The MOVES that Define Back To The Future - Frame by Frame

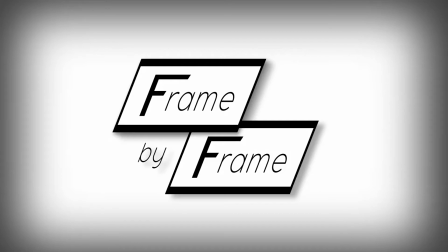3s
Welcome to another episode of Frame by Frame, a series dedicated to the craft of filmmaking.
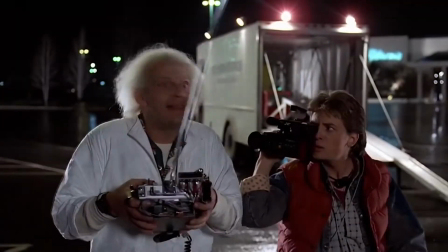8s
Back to the Future. It's one of those rare films that does just about everything right.
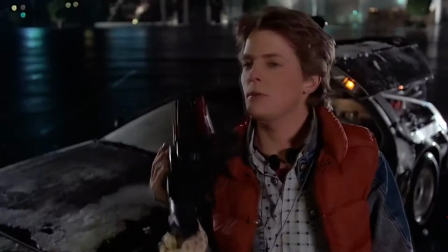13s
It's got pitch-perfect performances, brilliant writing, and Crispin Glover.
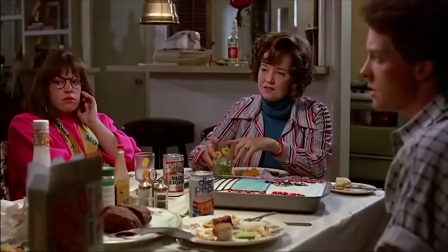20s
But Back to the Future has another excellent quality. It's blocking. And today, I'll show you how director Robert Zemeckis used this technique to create an American cinematic classic.
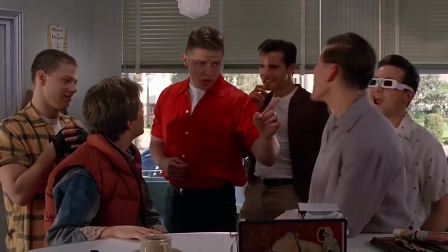33s
For those of you who don't know, blocking refers to how actors move in relation to the camera and each other.
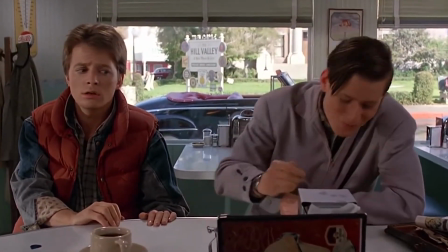39s
The director and actors typically choreograph all of these movements before shooting begins.
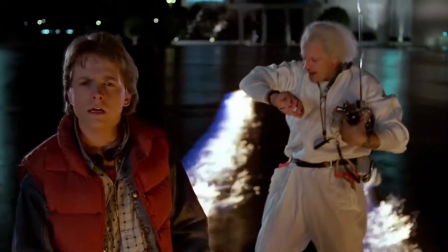44s
So, when you see Marty move close and open to camera for an emotional moment, that's blocking.
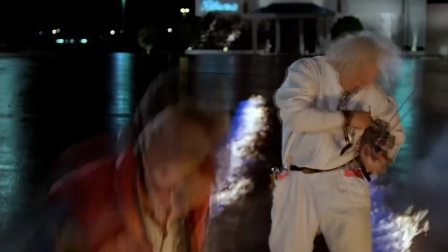50s
As are all the little gestures actors perform in a scene. Do they avoid eye contact?
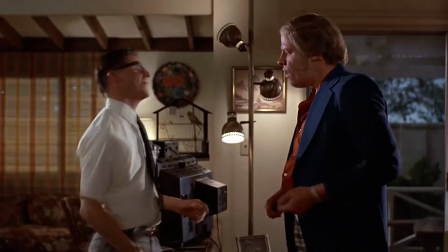56s
Do they pace? Do they spastically talk with their hands all the time? These are all decisions that are usually made during blocking.
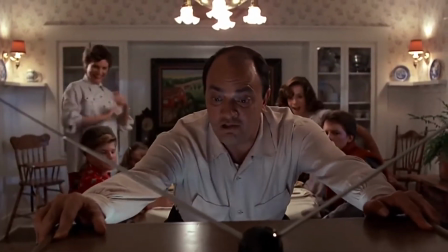64s
But before we get ahead of ourselves here, let's watch the scene from Back to the Future so you can see how Zemeckis blocked his actors
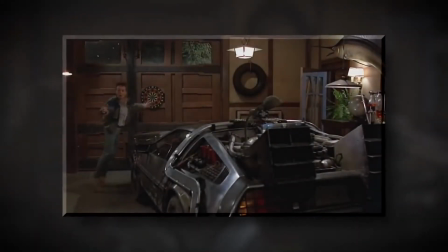71s
specifically in relation to the camera. Okay, so we see Doc Brown talking frantically to a picture.
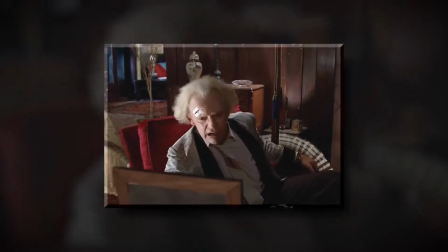76s
He refers to the person in the picture as Tom. Doc turns away from camera, revealing the picture's subject, Thomas Edison.
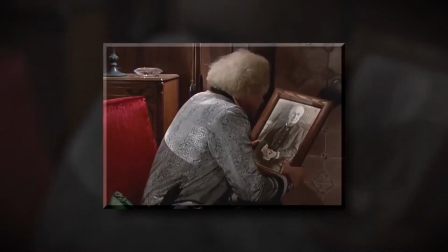85s
So, this is a visual joke.
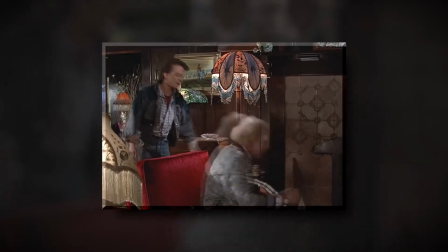87s
Then, Doc Brown gets up and places the picture on the mantle beside the portraits of other famous scientists.
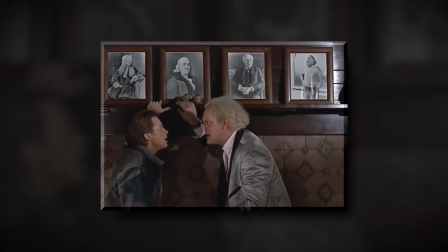94s
That's 2 visual reveals. Next, Doc sits and Marty follows him down.
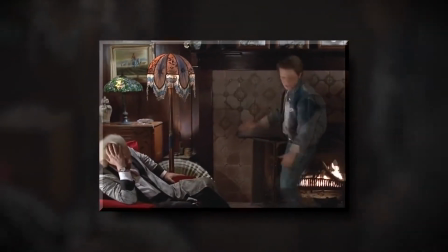101s
I don't want to stress body language right now, but notice that Marty stoops to Doc's level and leans in.
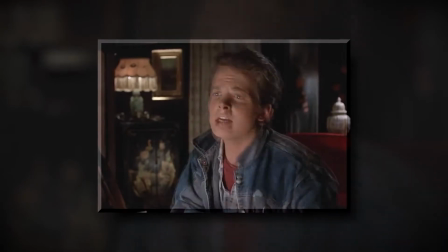108s
This shows Marty's concern for Doc as well as their dilemma. Marty eventually pulls out a copy of the Hill Valley Telegraph.
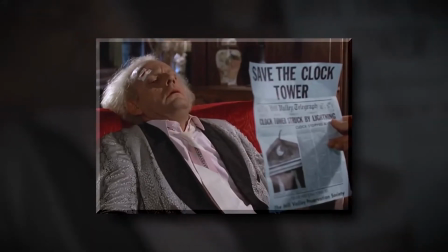116s
He's showing Doc a note from his girlfriend Jennifer, but what do we see? An article about lightning striking the clock tower.
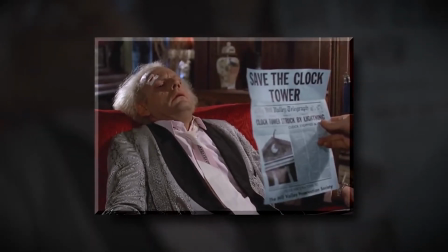123s
This sets up Marty's later epiphany, that they can use this specific lightning strike in the future to power the DeLorean.
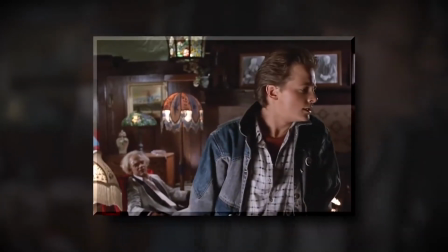130s
Marty gets up and moves toward us. He remains open to camera. This allows us to see Marty's aforementioned epiphany.
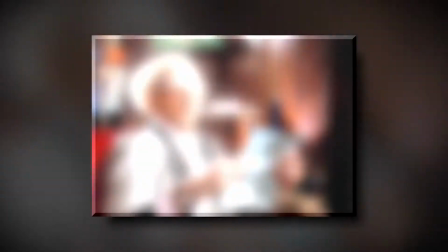137s
The same pattern repeats for Doc's revelation. He gets up, moves toward us, and remains open to camera.
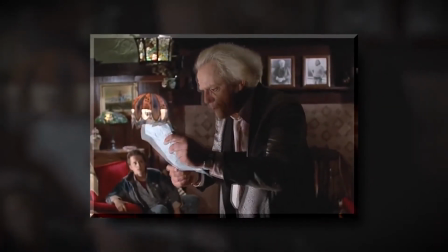144s
That way, we can get the full impact of his emotional beat as well. Notice too that Doc is blocked so that he's never stacking or overlapping Marty.
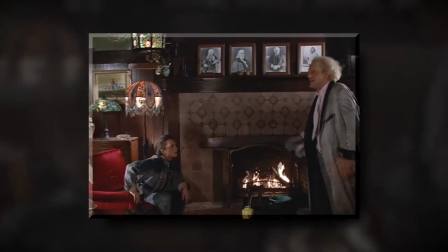153s
Then, Doc says to Marty, "We're sending you back to the future!"
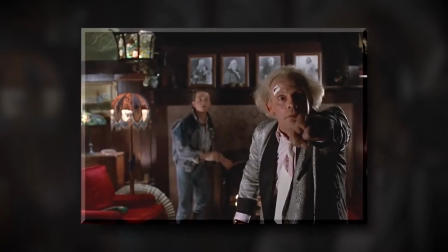157s
He points directly at the camera, or rather, us. And where are we in relation to 1955?
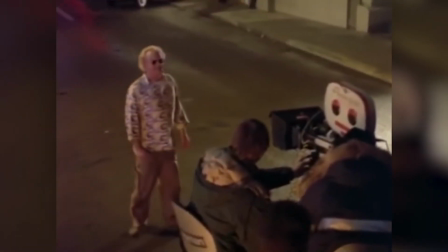164s
The future. So, it's pretty simple. Zemeckis positioned the camera and actors to reveal exposition, like the newspaper article,
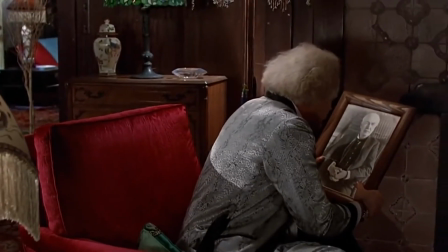172s
set up jokes, like the Thomas Edison bit, and highlight emotional beats, like Marty's epiphany.
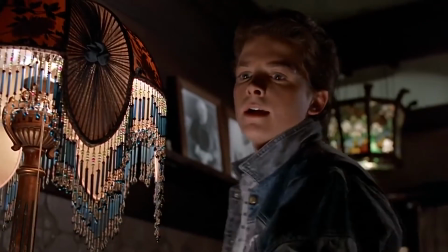178s
But there's more to blocking than just camera and actor placement.
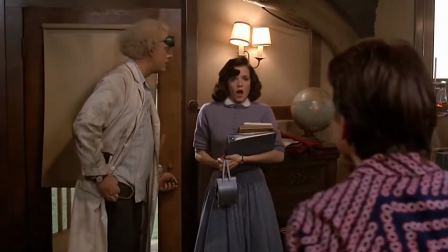182s
Body language and how actors move in regards to each other is equally important.
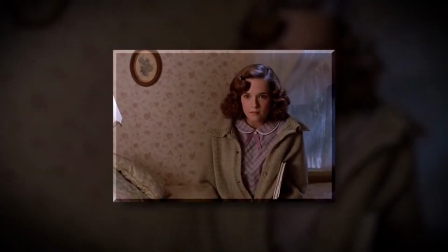187s
Just watch how Marty and the younger version of his mother Lorraine move in relation to each other here.
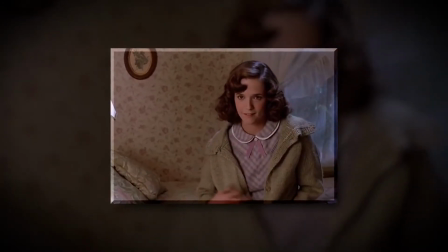193s
Marty wakes up in his younger mother's bed. She is trying to seduce him.
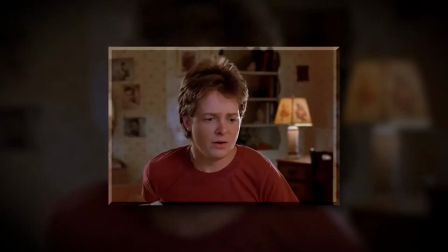198s
Marty generally moves frantically throughout the scene, conveying his anxiety. Lorraine, however, is much more still. She shyly avoids eye contact and smiles often at Marty.
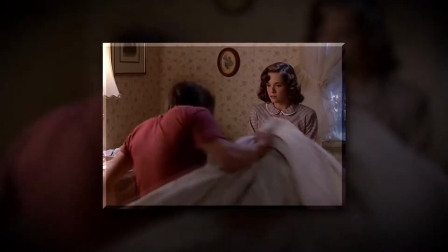209s
These gestures show her immature attraction to him. Then, we see Marty uncover, revealing his underwear.
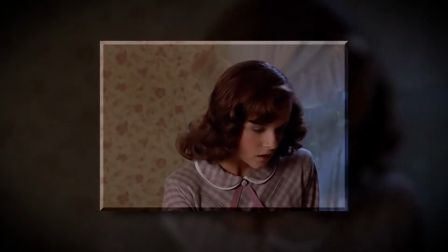216s
He quickly covers up. She avoids eye contact after, probably because she's embarrassed for him.
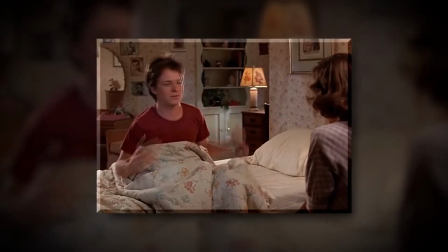222s
Once Lorraine gets her courage back, though, she seizes the chance to touch Marty, another physical indicator of her attraction to him.
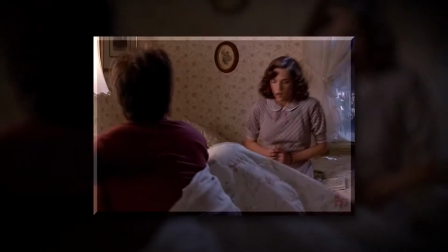231s
Mortified, Marty recoils away. This pattern continues.
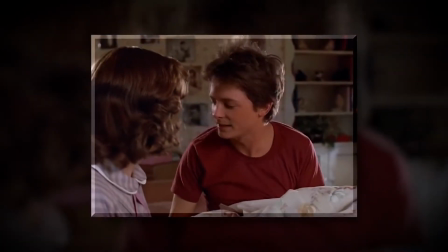236s
Next, Lorraine sits uncomfortably close to Marty, leans in.
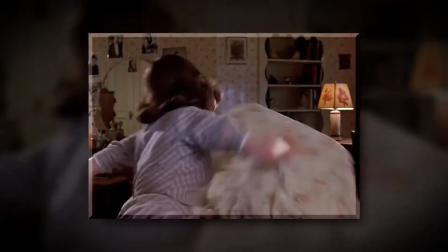241s
He squirms away again. Then he falls, a visual joke. Lorraine hears her mother call.
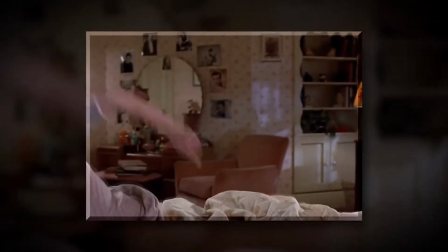248s
She turns open to camera so we can catch her surprised reaction.